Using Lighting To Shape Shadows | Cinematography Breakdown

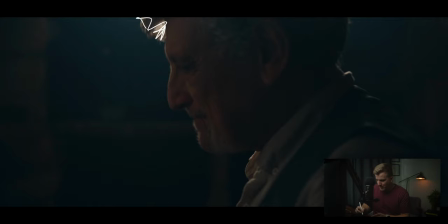8:02 so so what's happening here what you're seeing is this this rim light that is happening around him that you can see all over here that's coming from that kino flow that's back there and then we've got some nice light actually bouncing up and hitting him in the face that's just light that's bouncing
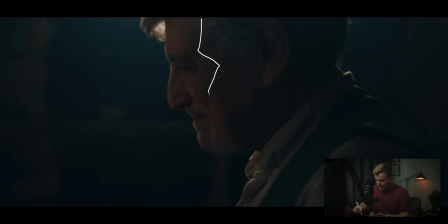8:16 off of these shelves and hitting him and again creating that reverse key effect okay so we've got light over here on the front side of the face or rather the back side of the face really and then shadow over here on this side of the face and then we've got this really nice
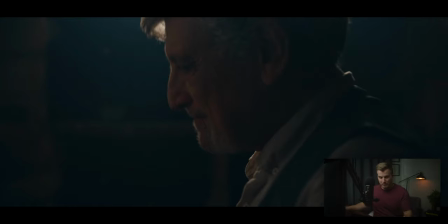8:31 silhouette thing happening. Just really, really pretty. Okay, moving on.
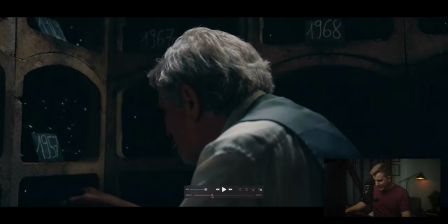8:39 We've got the same thing here. You'll notice that the light here is actually traveling a little bit further over to this shoulder. That's because he has moved this way more towards the wall and so now the Kino is more above him than it is behind him like it was before and so that's why you're getting that effect.
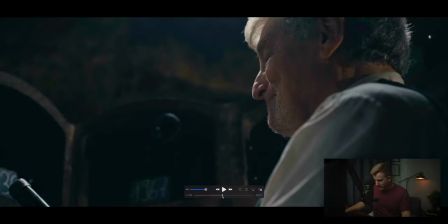8:59 All right, let's keep going here. I think we actually come back to that scene again. So there's a couple shots.
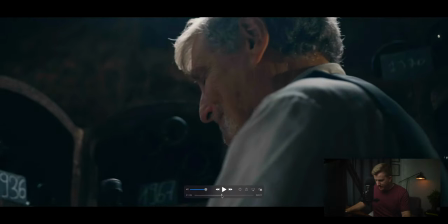9:05 So we really liked how this looked. Yeah, again, same thing, same exact thing happening, just that one Kino flow behind him lighting up this whole scene.
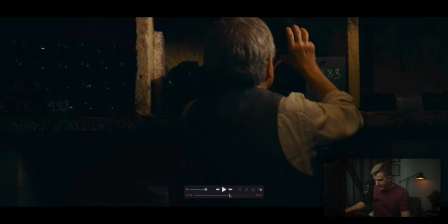9:18 And let's see. That is the same one, just from a different angle.
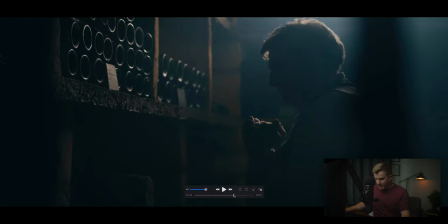9:25 And then that, again, is the same thing. Yeah, so you can really see it here. You can see all the haze back there. We've got some haze in the room, this foreground element. We've got the light kind of creating a rim around him, around his fingers, and then that really nice silhouette of his face against the background.
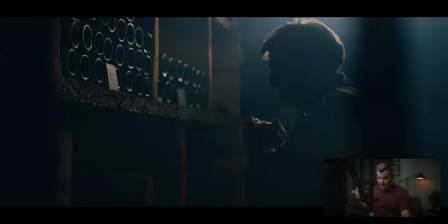9:44 This is just a gorgeous shot, if I do say so myself. Okay, really love how this turned out. Really amazing.
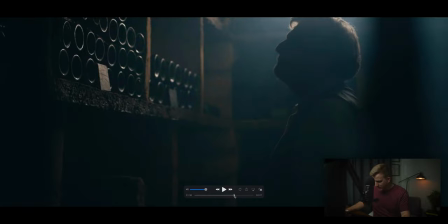9:55 Okay, so from there, we move on to this scene.
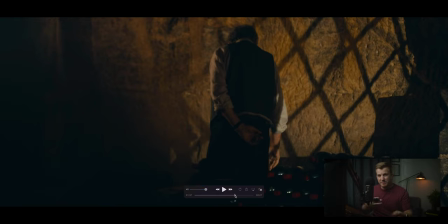9:57 Okay, so this is a little bit different location. and again going with that theme of simplicity we're not really doing that much here we want to keep that moody vibe uh all we're doing is we want we have one light in here kind of lighting up this scene and so you notice we've
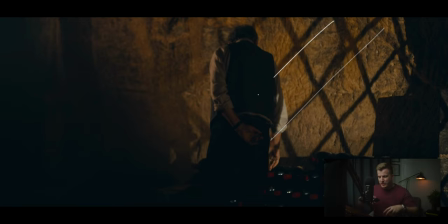10:11 got this really cool like crosshatch effect happening here so there's these gates these fences kind of inside of this cellar uh that were really interesting and so i was like man let's you know to make this interesting i wanted to light up the wall again
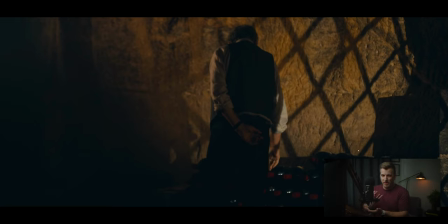10:25 like we did on that first shot and just silhouette him in front of it which creates that kind of movie moody vibe but i was thinking like what else could we do with this to make it a little bit more interesting and so i took that light and actually put it behind the fence so it was shining through that fence and then creating this pattern on the wall which just adds this really cool interest and like makes the space look
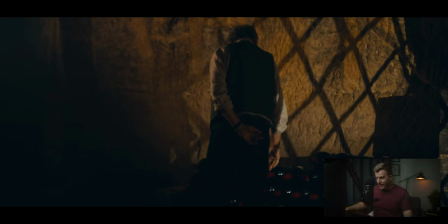10:44 so much more interesting rather than just having a rock wall and so that's what's happening there as we kind of scroll through it you can see what's happening, you'll notice that it's the exact same thing. So it looks like the light, I don't even remember, the light was coming from this direction.
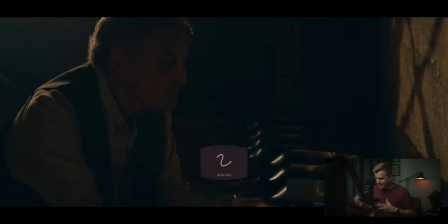11:01 And so if we go into this shot, you'll see that now you can see that light that's coming across here and is hitting this wall. But then it's also giving us these really nice little highlights on these bottles, which is really cool. And then giving us this really cool rim on him.
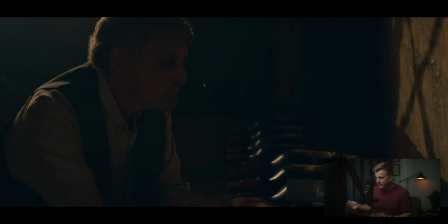11:17 And then any light that's happening on his face that's allowing us to see him is just what's bouncing off of this wall and onto him so it just goes to show that like you can shoot really dark stuff sometimes like especially we don't have any natural light to work with things are going
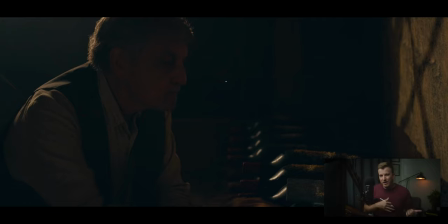11:30 to end up dark but like this scene is very dark but it doesn't feel underexposed because we've got this light here and we've got these highlights happening on these bottles and we've and we've got this light over here so we've talked about this before how you know creating dark images is not just
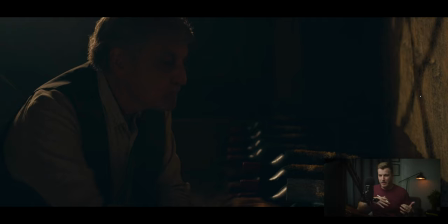11:48 about like making to make it feel so like it's not underexposed is more about having a good range of tonal values than it is about like actually making it bright you can have a dark scene where things are generally dark but as long as you have some highlights and some mid tones in there it's gonna make the image feel balanced and still feel okay
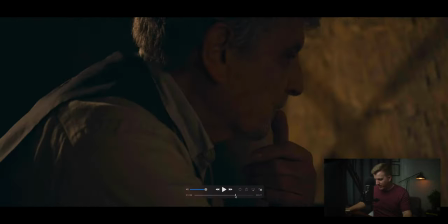12:07 alright so going on from there we've got you know a couple other shots that is the exact same thing, just a different angle.
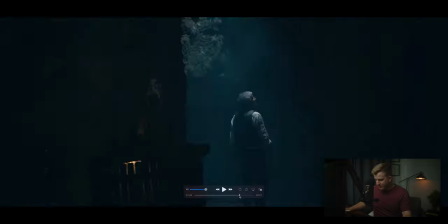12:13 And then we've got one more shot here, which is so cool. This one right here. So this was a scene that I noticed as we were walking through these like catacombs, that there was this spot, like we're in these caves, right?
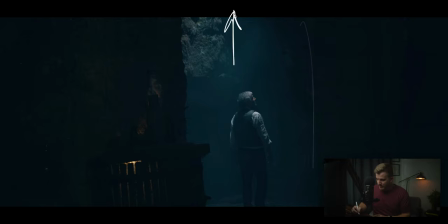12:28 And in this cave, there's a spot where this cave opened up and right above it, there was a hole that actually went to the outside. And so you could see sunlight coming through. And it was really cool. So that's kind of that light that's coming down through here uh on him and it was just this like cove area where there was light
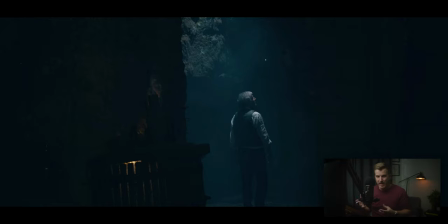12:47 coming down it's really cool and so in this scene we didn't actually have to light anything we had the sunlight coming down and then we had um this light over here is just one of the cave lights that was on and so that worked out well um i don't know how well you can see it but like right
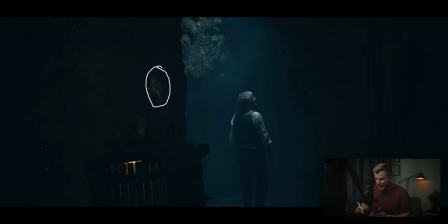13:01 here you can see some of these artifacts there's like a like a carved face right there and like some vases and other like random things sitting on this these are like ancient artifacts that should like be in a museum it was crazy
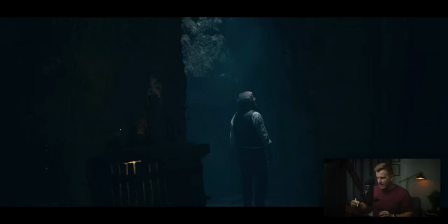13:15 and we had our gear all around them um it's like all this stuff's just sitting there and uh for this scene um we actually so the time of day that we were shooting the light the direct the sunlight wasn't directly coming through that hole it wasn't actually bright enough so i did have a crew take um a light up there and shine it down through that hole so that we could get a little bit more light shining down on him.
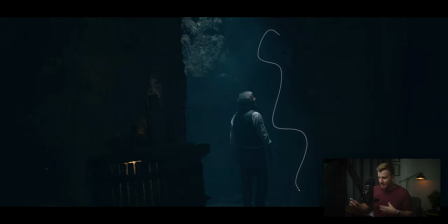13:35 And then we did blast a ton of haze into here to create this kind of hazy effect in there. And so what that's doing is just creating this really nice top light effect on him. We're getting some light on the top of his head and his face and then on his shoulders and arms, just like that.
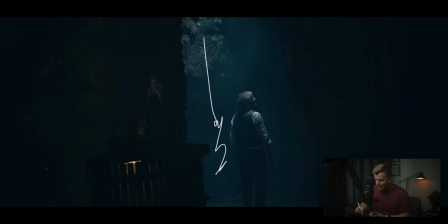13:48 And then you'll notice that as the light is kind of shining down in the background, down here, we've got his legs just kind of silhouetted in front of that. So it's creating this really nice outline around him and a really beautiful shot and then um yeah so that's the last one so if we move forward there then
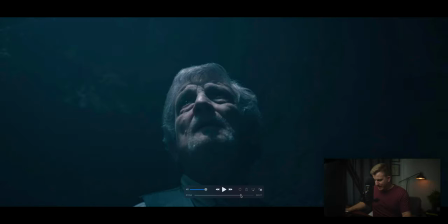14:05 you got the close-up of that and of course we're getting that top lighting on him which because of the angle that we're coming from is technically a reverse key if you will since we're shooting up from this angle then the front side of
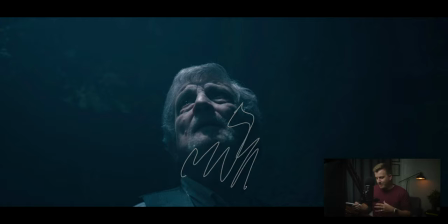14:21 his face is actually the bottom where all this shadow is okay and the back side of his face would be you know if you think about it this way would be this side. So when we talk about reverse key lighting or trying to get contrast and shape on a person's face, it doesn't always have to be left and right. Sometimes it can be top and bottom depending on the direction you're coming from.
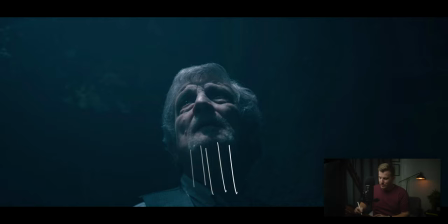14:39 The most important thing is just to make sure that your shadows, which are right here, are coming towards the camera. And, you know, if we take it even a step further than that, it's not even so much about the shadows coming towards the camera.